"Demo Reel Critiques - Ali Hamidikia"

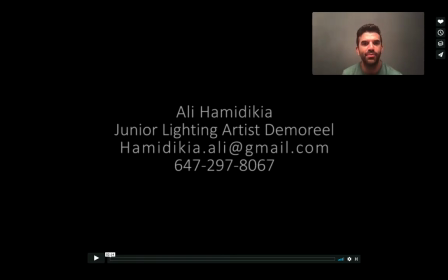5s
Hey Ali, how you doing? It's Mike. I'm gonna do your demo reel breakdown here. So I always like to start off with your main screenshot here at the beginning. You got your name, you got your title, email, phone number. Very straightforward. No super fancy font.
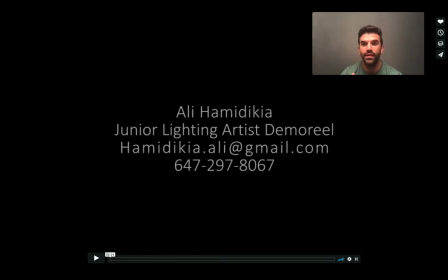22s
I love it. It's perfect. One thing I would change is just make demo reel 2 words. It's just they're just 2 words. Okay, there we go. So let's start there. And then we'll go into your first shot.
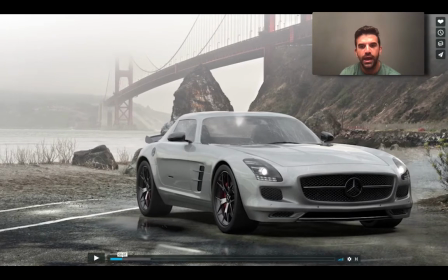36s
So this first shot I really like. It looks great. I think it's a really strong piece to start off with. A couple notes if you were going to be going back and revisiting this.
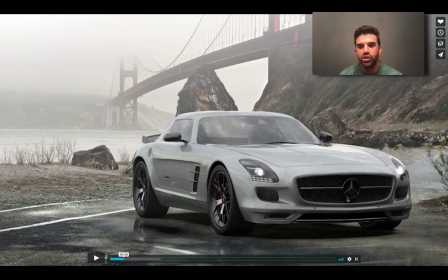44s
The first is that we've got some really dark points here, especially in the grill and underneath the car. We're not really seeing too many of those super darks in the plate. I would lift those values a little bit because you want your black points and your white points to match the surrounding reference.
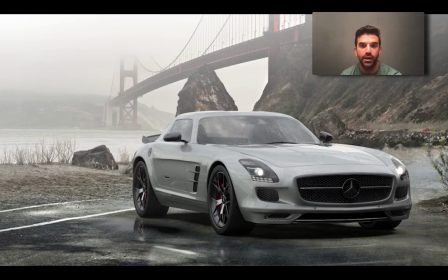62s
It's a very, very important element to integrating a CG element into a live action plate. A couple other things. I would say that your windshield is like, it's a couple things.
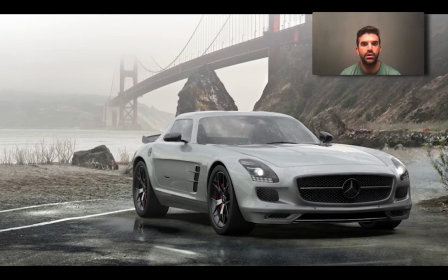75s
One, the car is kind of perfectly clean. I know it's raining out, but it looks like the windshield is more smudgy than it is covered in rain. And therefore I think I would want to see that cleared off a little bit.
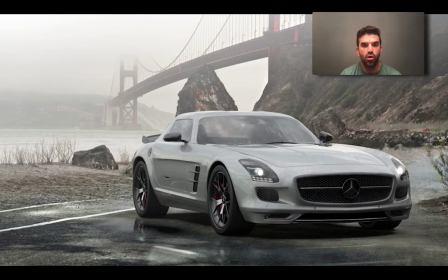89s
I also would like to see a little more wear and tear that a car would get, meaning I would like to see some like windshield wiper streaks here, if you could do that. And then also the edge of this is getting a little bit lifted. Like again, we've got these super darks all around here, and especially in the wheel wells, but up here it feels very lifted.
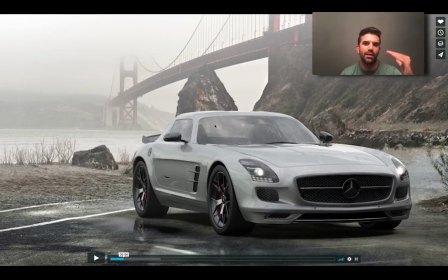109s
I'd like to see a little bit more balance in those dark values even within the car. The headlights are on, but it would be cool to see a little bit more influence. Again, if there's rain coming down, we'd see the rain hit those headlights and kind of get illuminated as they pass.
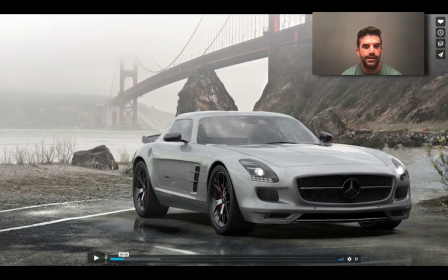126s
Maybe a little bit of a volumetric. But other than that, I feel like this is working. This is working pretty well. This is a really nice piece overall. This guy's very nice too.
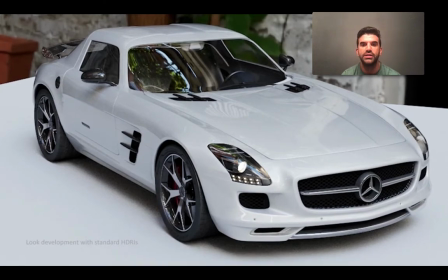140s
It moves by very quickly, so it's a little bit hard to see. One thing I would just make sure that whenever you're showing anything that you don't want to have too much noise here. Like this shadow feels very noisy.
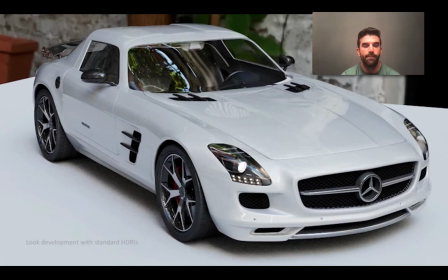152s
I know it's just like a look dev test, but I would just render that at a slightly higher resolution to avoid that as well.
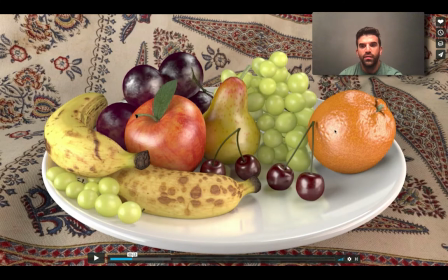163s
This guy here, let's see. So we've got some specular values that's great to have on here. But I feel like in the orange we could use it to create a little bit more shaping because the diffuse value is very, very even across these.
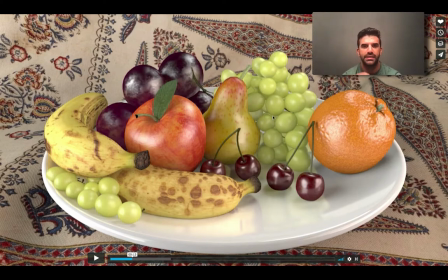180s
These grapes look pretty good, but they feel like plastic grapes. They don't have that like subsurface scattering warmth to them. And then the biggest thing is like we're missing some of this ambient shadows that exist within objects. Like it would generally just be a little bit of ambient occlusion added to things, and then just some contact shadows,
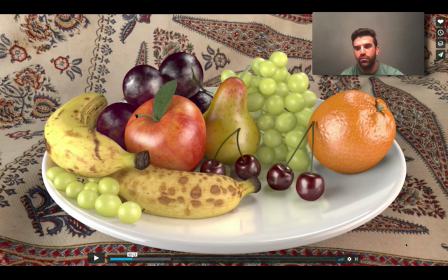200s
some reflections from these cherries into the plate here, and then reflections from this surrounding rug, carpet, tapestry thing up into the bottom of the plate here, because it's very white, but you still feel some of these reflections bouncing in there.
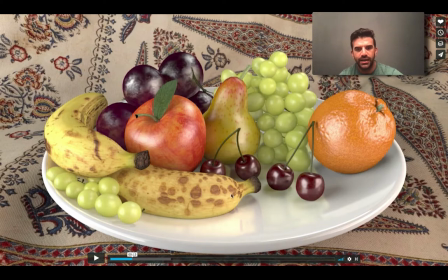217s
Because again, like it looks like we see, I guess it's the banana, but not like really any. Like I see these grapes, but not the cherries themselves. So that would be the biggest notes on these guys, I think. Also, this leaf could use a little bit of specularity as well. This shot's pretty cool.
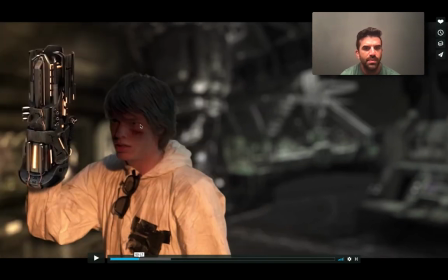235s
I would just get a little more shaping on the eyes. And again, I don't know the source of this. It looks like it was probably done for a company. So I would say that you may not have access to this, but just making comments here so to help, because it's all for the purposes of learning and growing.
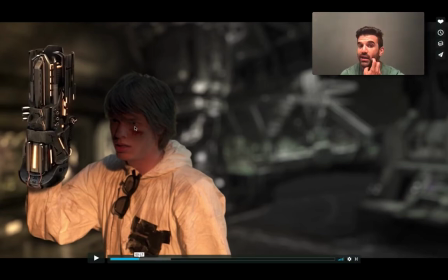252s
I would just get a little more shaping on his eyes, make those kind of pop out from, because right now the tone of the sclera, it matches the body, and so it would just be nice to get those to read forward a little bit. And then there's a glow coming out of the gun here. It'd be nice to get that on him as well.
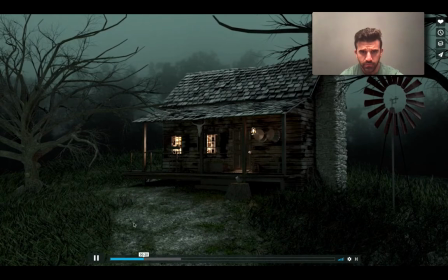268s
But overall, there's some good shaping going on. In this set, a few things I would do. I would get some more. So one of the things I like to do in these types of things is to use light to create a visual path for the audience to lead to the source.
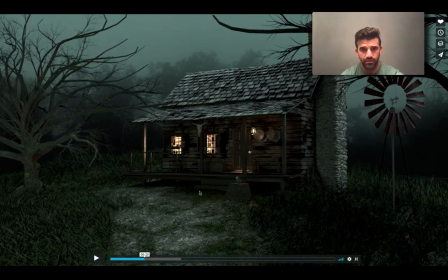284s
So I think that a little bit of light spilling down into here would be good. I think that this tree is, a few things about the tree, it's looking a little bit flat, like we could use some more shaping on it. Like it's very even. Also, this branch kind of juts out and breaks up the profile of the house.
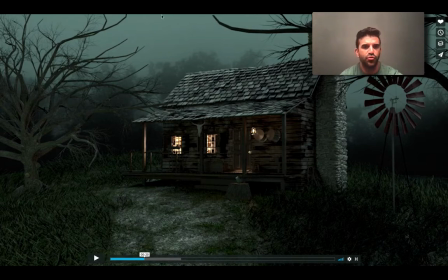301s
I would just kind of trim that back a little bit if we can. This windmill is a little bit of an awkward scale because it feels like it's just about like as tall as a person, like using this door height as a reference. So it doesn't really feel like a windmill.
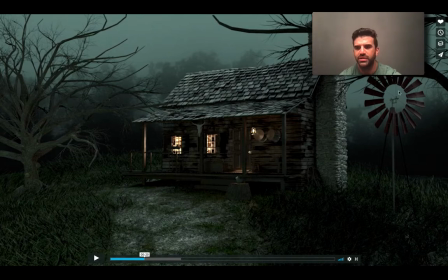317s
And also like the darkness here matches the branch, so you kind of lose spatial recognition of it, so it's hard to tell what's forward and what's back. I'm really liking what you're getting here out of these branches kind of curving around and creating like a little bit of a natural vignette around it.
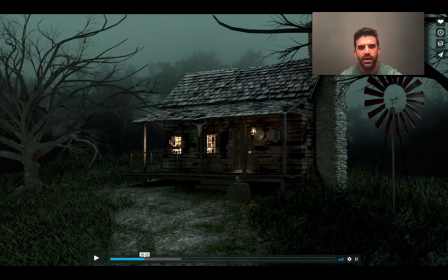333s
That's very cool. I would also like to see maybe some volumetric light coming out of these windows, and just like a little bit of overall glow. It feels a little bit dry right now, and you could use some, like we're getting all this moisture in the plate. It'd be nice to get some of that moisture in the foreground as well. And now we get into the breakdowns.
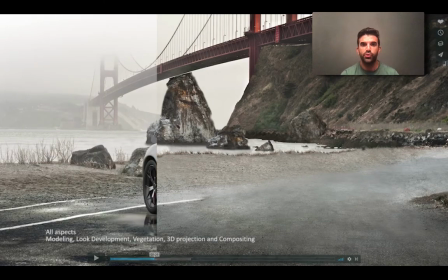351s
So one thing about the way that you structured this is you did all your beauty stuff first and all your breakdowns at the end. I would recommend kind of mixing them up, like showing one pass of your beauty, then showing the breakdown, then showing your beauty again, and go through your projects that way.
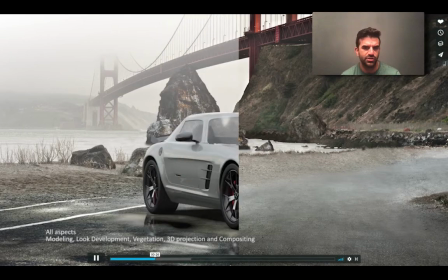367s
I'll show you an example of that, but just kind of the way that I would do it.
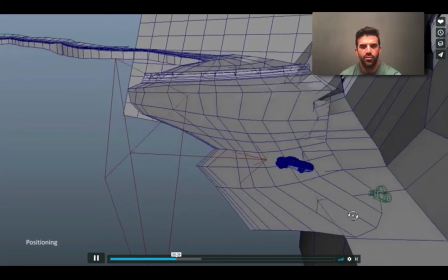374s
So this one's pretty nice. It's good to show all the breakdown. You don't need these the Maya screenshot things.
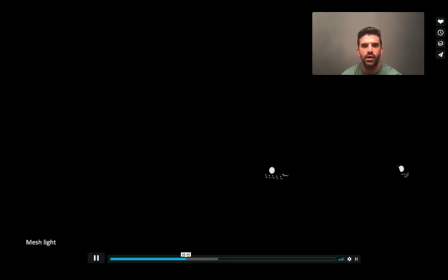380s
I don't really think that they're helping explain the process.
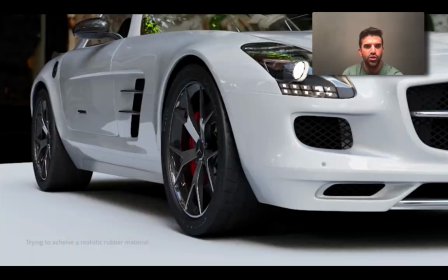383s
I mean, obviously, if we're looking at this, if it's a hiring manager, we know that you're working in 3D software, and that you're going to be using different lights.
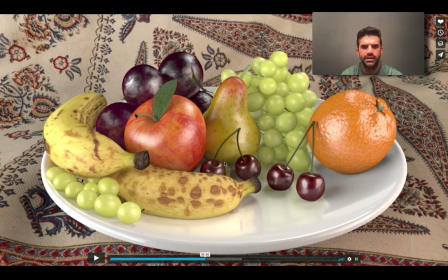391s
You don't necessarily need to show these hypershade breakdowns.
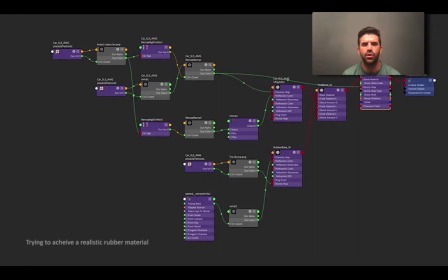397s
They're just not really communicating a lot of information about what exactly you did. And it's just not really necessary in the field because again we know how to build shaders.
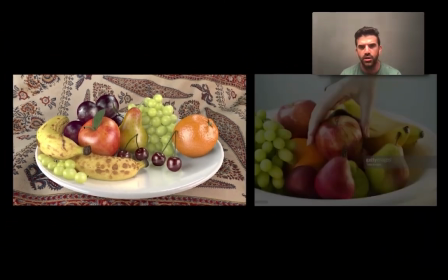411s
There's nothing really proprietary about what you're doing there. It's just like kind of the standard way that we do that. So I wouldn't worry too much about that.
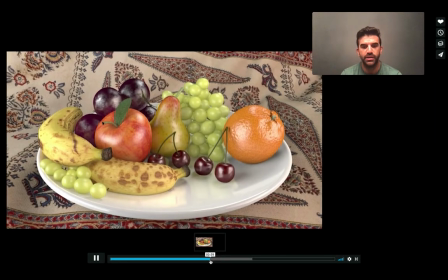418s
Love this breakdown with the reference image.
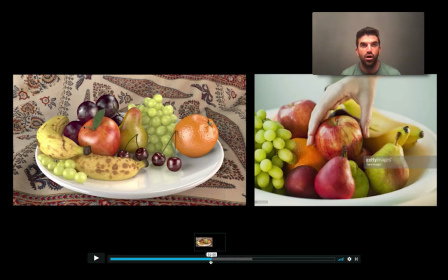421s
I really like this dynamic of because it shows your understanding of the entire process. But again, like there's some things that aren't quite lining up, like the color and subsurface of these grapes, the darkness of the shadows in here. Again, like the specular on this apple versus what we're seeing here.
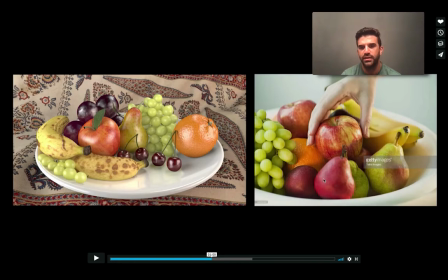440s
This is much more of a sharp specularity than it is on the pear, which is a little more diffuse. And here they look very similar. But it's really good what you did here by showing the reference. I love that. It's perfect. Again, we don't need to show the Maya breakdown.
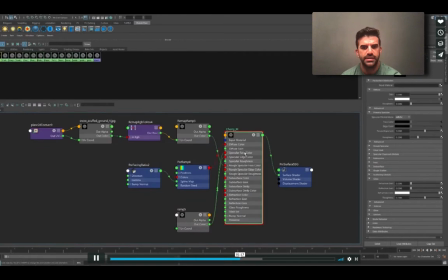458s
Don't need to see the hypershade stuff.
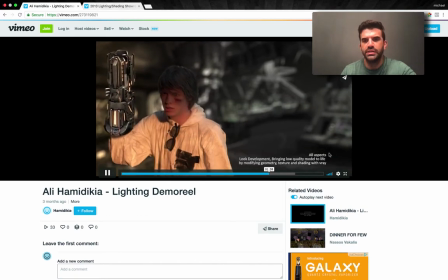462s
With this one, you don't necessarily need to include it in the breakdown section. You could just add this text into the original there. And then, let's see.
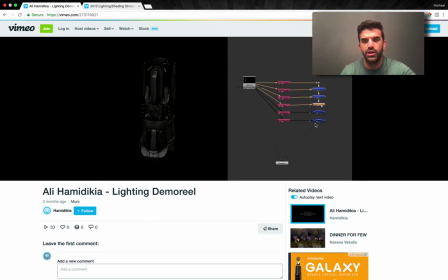473s
I really love seeing this build up here on this side, but we don't need to see the EXR breakdown on this side. So I would say just leave that out and just focus here and then put a little bit of a
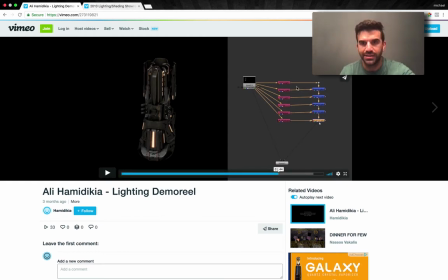485s
like text dialogue in the bottom right hand corner that says like which layer it is, because it's even it's even a little bit too small.
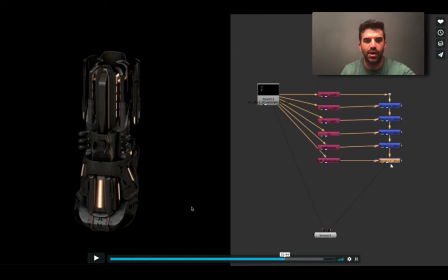494s
It's a little bit hard to read just in the node, so I would just put it like in a big title here and avoid all of this.